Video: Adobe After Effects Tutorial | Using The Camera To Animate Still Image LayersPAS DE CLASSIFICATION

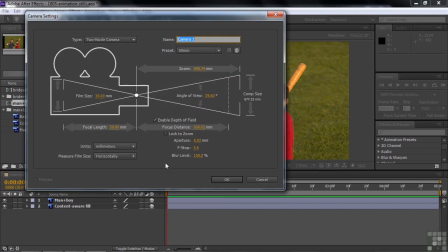4:12 Right-click here and say New Camera. We'll take the default two-node 50 millimeter and click OK.
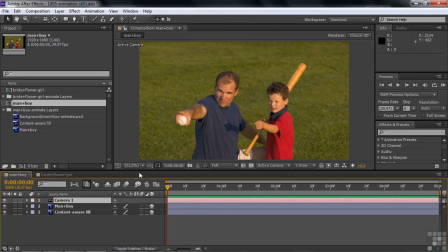4:20 Now there's the camera, and let's just try it out. I'm going to go get the Unified Camera tool here. And right now I'm just going to take a look at this just as it's set up now. I'm going to click on the middle button, my middle scroll wheel here, and just kind of go across. You notice how you got to watch out we don't lift them up like that.
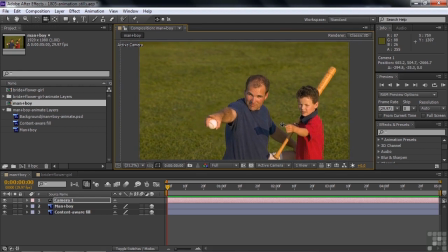4:36 But if you just kind of go across, you see how the guys in the foreground are moving faster than the background there. And you can do a nice little animation like this, just a simple animation here. Now, the fact that you don't see their feet is helpful because you would see them sliding across the grass.
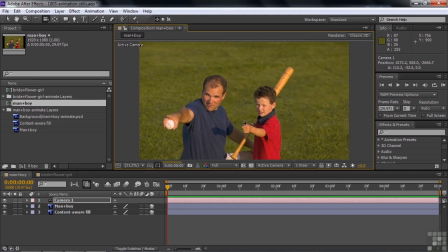4:53 So That's just something you need to be aware of here. They will not be attached to the grass here. That's just one little issue you got to deal with when you're doing these kind of multi-planing motion here with images that have had the foreground separated from the background. You don't have to have just one foreground element. You can have multiple foreground elements and position them in space.
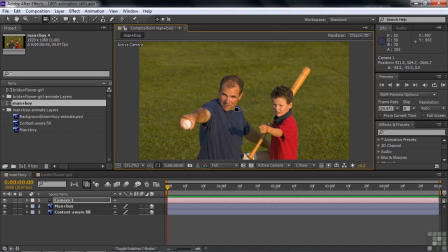5:10 You don't have to be one right up here at the front and background only in the back. You can have these guys spread out over space, and so they'll actually interact with each other.
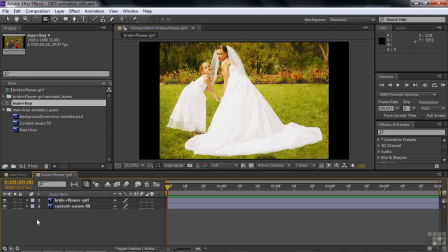5:18 Let's go take a look at the bride and the flower girl. We'll do the same thing with them. Let's put them in the 3D first. There you go. And let's adjust their position. So I'm going to click on both of them and then go to P for position. And we'll take the content aware fill there back to, let's say, 4,000 as well for them.
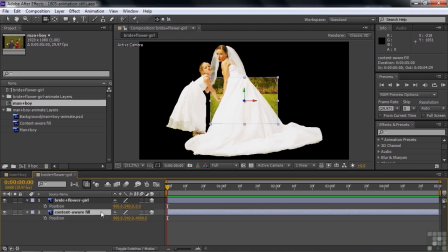5:34 4,000. And you can see we need to scale that up. So Shift S for scale. Bring that up like so. There we go. And I'm going to just also have that stretched out a bit because I don't want to get the flowers too far away.
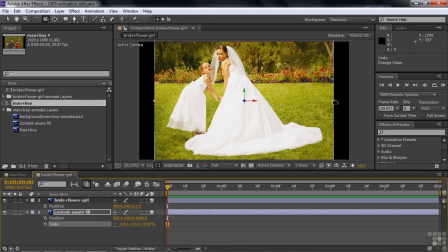5:48 So I'll unlink these guys and we'll pull these guys to the right and spread them out quite a bit like so.
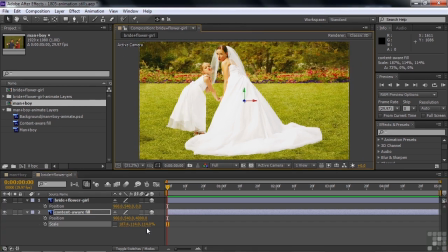5:53 There we go. And now we're going to add a camera. So I'll just right click, new camera. Do the same thing as before, take the previous one. And now if I take the unified camera tool and drag across there, you're going to notice that things are sliding around. I'll do this soon. You see that their dress is sliding along in the grass there. So this is one of those issues where you need to have them off the bottom of the screen. So I'm going to click on the bride and the flower girl and click on my V for my selection tool and bring them down, way down, because they got to get the girl's feet off there as well.
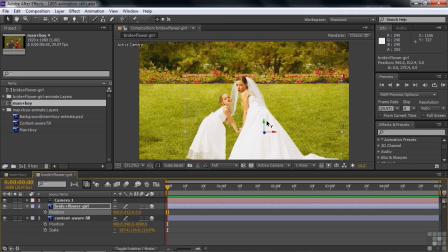6:25 So now they're getting a little smallish, so we're going to scale them up a little bit. So press Shift S for scale and we'll make them a little bit larger so they have a little more prominence in the picture like that.
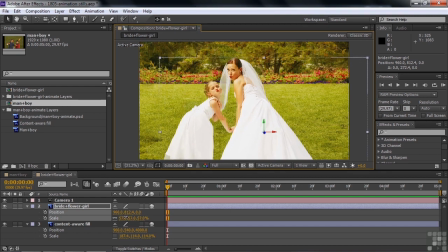6:36 And because we're kind of moving things around like this, we probably want to blur the background. So we'll do that with the camera in a second. But do notice the veil here. That transparency does let those flowers show through right at that line. If I kept this other veil in here, it wouldn't work because the line was so distinct here with the flowers, and you would have seen it moving around.
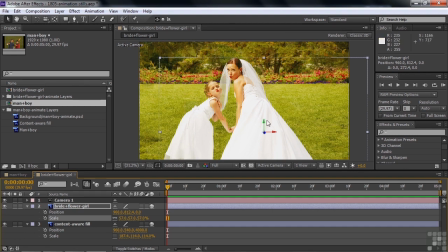6:52 But this part works pretty well. All right, I want to have them kind of over to the left just a little bit, I think.
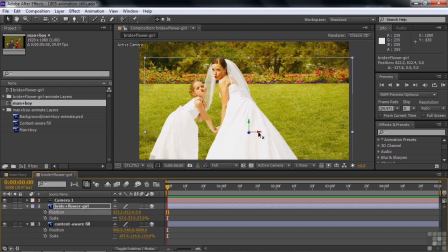6:58 I want to kind of have the camera animation go toward them. And then I'll just show you how the camera looks now. Let's just see how it works this time. We'll start right about here. Click on the Unified Camera tool, and just click on the center scroll wheel and move it over like so.
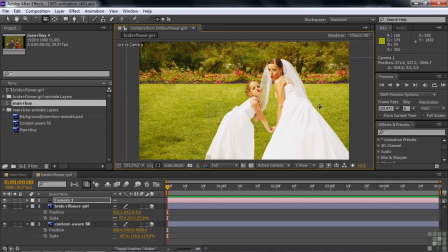7:11 Now you can see that that's working pretty well, I think. But let's make the background kind of go out of focus.
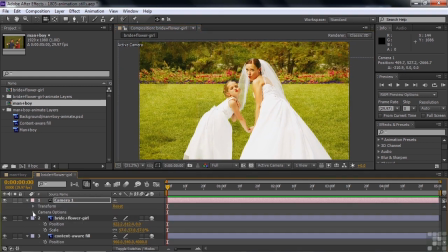7:17 So I'm going to open up the camera here and take a look at the camera options. Depth of field is on, but the aperture is small. The smaller the aperture, the longer, the wider, the deeper the depth of field. You want to narrow down the depth of field so it's just focusing on the bride and the flower girl.
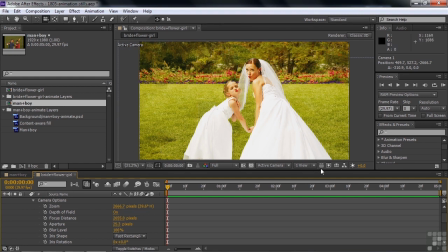7:34 So to kind of see where that is, just change the view to two views for a moment here, and let's just see.
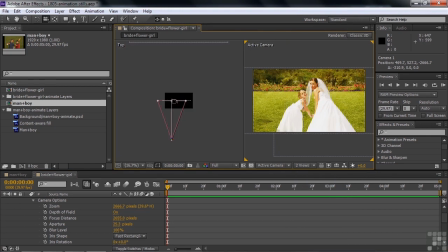7:40 Well, there is the focus plane right there, right on them, and there's the background back there. So the focus is right on them, as you would expect it to be, because the focus by default goes to zero when you make a new camera, so that's good.
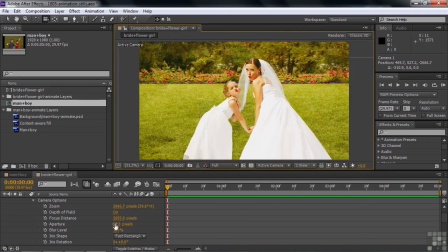7:50 So go back to one view, and let's just increase the size of the aperture, which makes the f-stop smaller if you're into that kind of stuff. The bigger we get, the more we're going to blur that background. There we go. So now it's a little more distinctive when we see these two folks in the front. Take our unified camera tool and click the scroll wheel again and drag it across here.
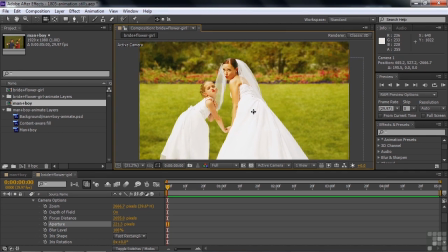8:10 And now you can see them going up against the background like that. I think it looks pretty great.
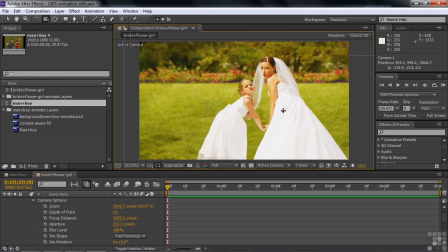8:14 You can animate this left-right motion as well, of course. So there you go.